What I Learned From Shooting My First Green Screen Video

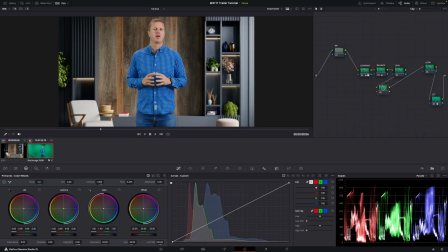I'm also gonna add a window to his left side to make sure it's darker, just to emphasize that it's the shadow side.
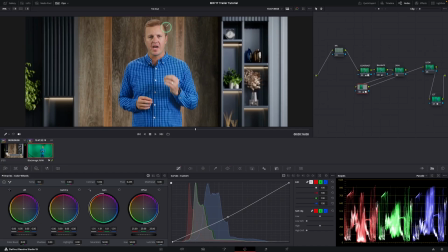So if you guys pay attention to our subject's edges here, you can clearly see that he's disappearing into the background. So right here is the importance of a highlight. It separates the subjects from the background.
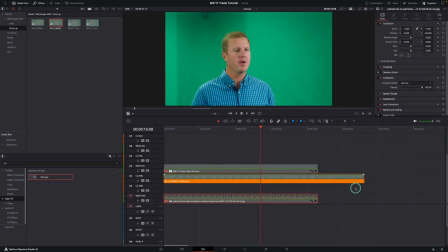Now for the close-up side, I'm going to have to combine 2 backgrounds because it's a side view of our subject.
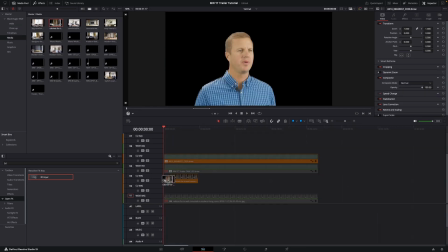So we need to show a little bit of the side wall of the room. For the first background, I'll use the same background we used for the medium shot,
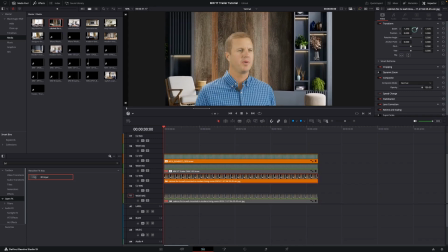and I'll just zoom it in to bring it closer, just to give it that look that it's a close-up shot. Because if you shoot a close-up shot with a narrow lens, the background always appears to be closer to the subject.
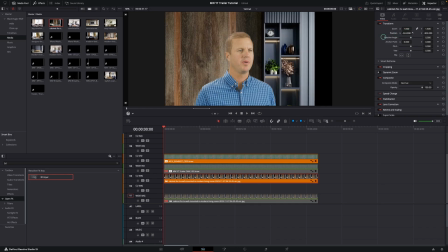So I'm just trying to like sell the realistic nature of a close-up shot, basically.
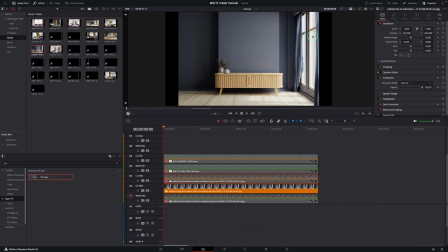For the second background, I had to find a picture of a window, because if you look at the picture of our background on the medium shot,
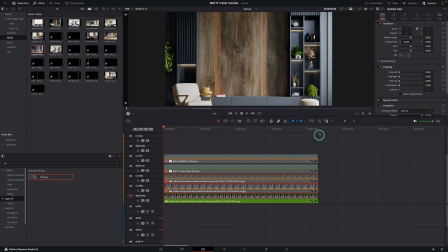you can see that the light is coming in from the right side of the room, and that's what's also happening on our close-up.
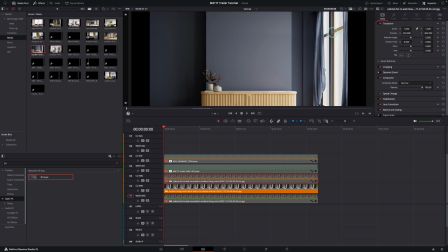So having a background with a picture of a window on the right side of the room gives reason or motivates the light coming in from the right side.
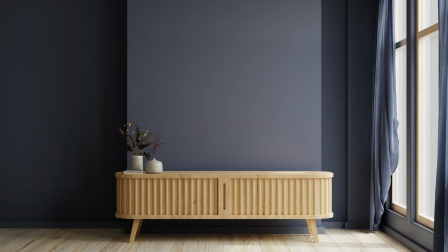So I wanted a picture of a window that kind of has the same color scheme or palettes as the picture of our background, so that it looks like it's all in one background.
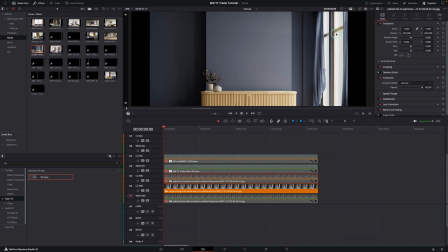So for me, the color of this window frame right here matches the brown on the other background.
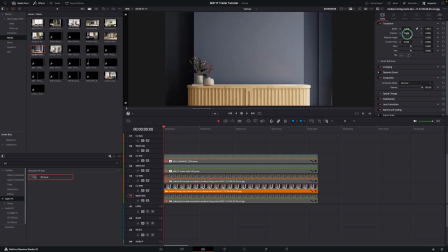So I combined these 2 backgrounds with a bit of resizing, moving the clips to the left and right, up and down,
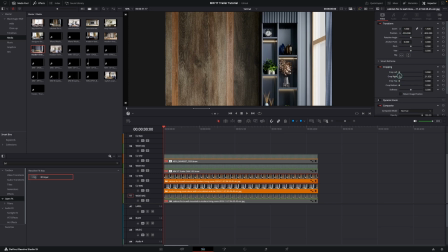cropping till it fits.
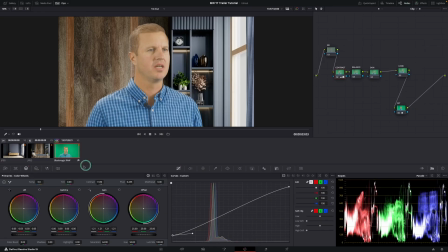Then I also graded the close-up to match the background.
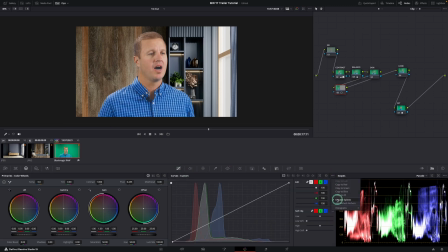Again, I added a blur effect on both backgrounds to direct the focus more on our subject and to give the close-up that shallow depth of field look.
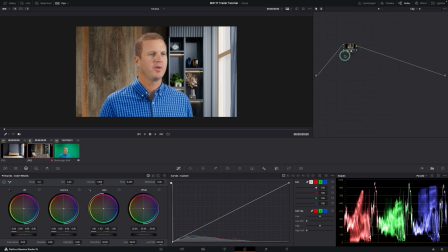Okay, cool. So once I was done with that,
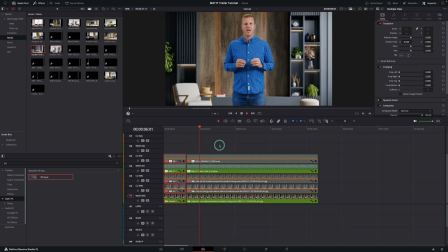I was now able to go back to the edit window and edit my video alternating between my close-up and my medium angle shots with ease. So now I'm gonna play the video for you guys. Let me know what you think, does it look realistic to you?
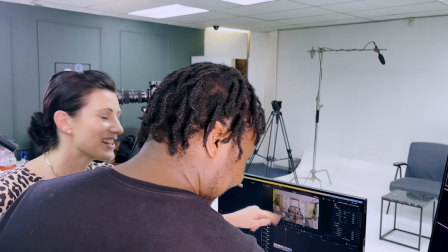I know we could have done a great job if we had a better pre-production strategy. We would have gotten all the resources that we would have needed to make sure that we shoot our green screen video properly and that we have a background to cross-reference with.
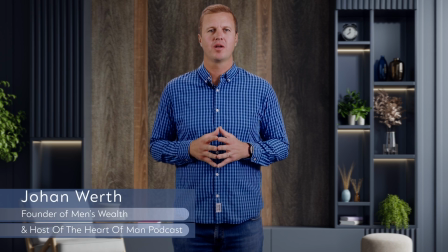Hi guys, I'm Johan Wert and I'm excited to officially welcome you to Men's Wealth, where we are driven by a desire to see men,
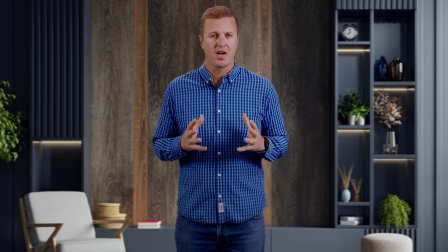all men, walk in authentic masculinity to find out what being a man actually authentically looks like.
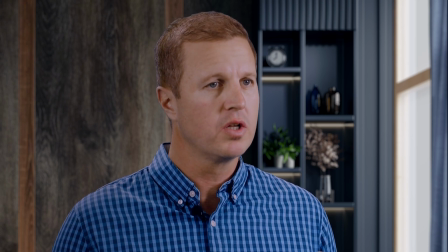I am of the firm belief that the more men talk, the more men will talk, and conversations like the ones we are having will be commonplace.
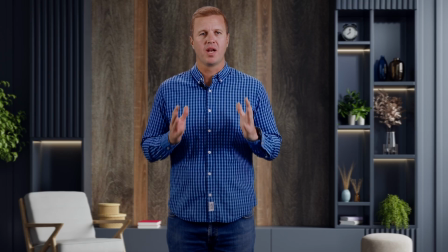I'm glad you are here.
Also, let me know if you guys want me to make more green screen videos showing you guys all the different cool ways you can make use of green screen in your videos. If you learned something new, enjoyed, or found any value in this video, please like and subscribe and click on the notification bell, and let's create some cool videos.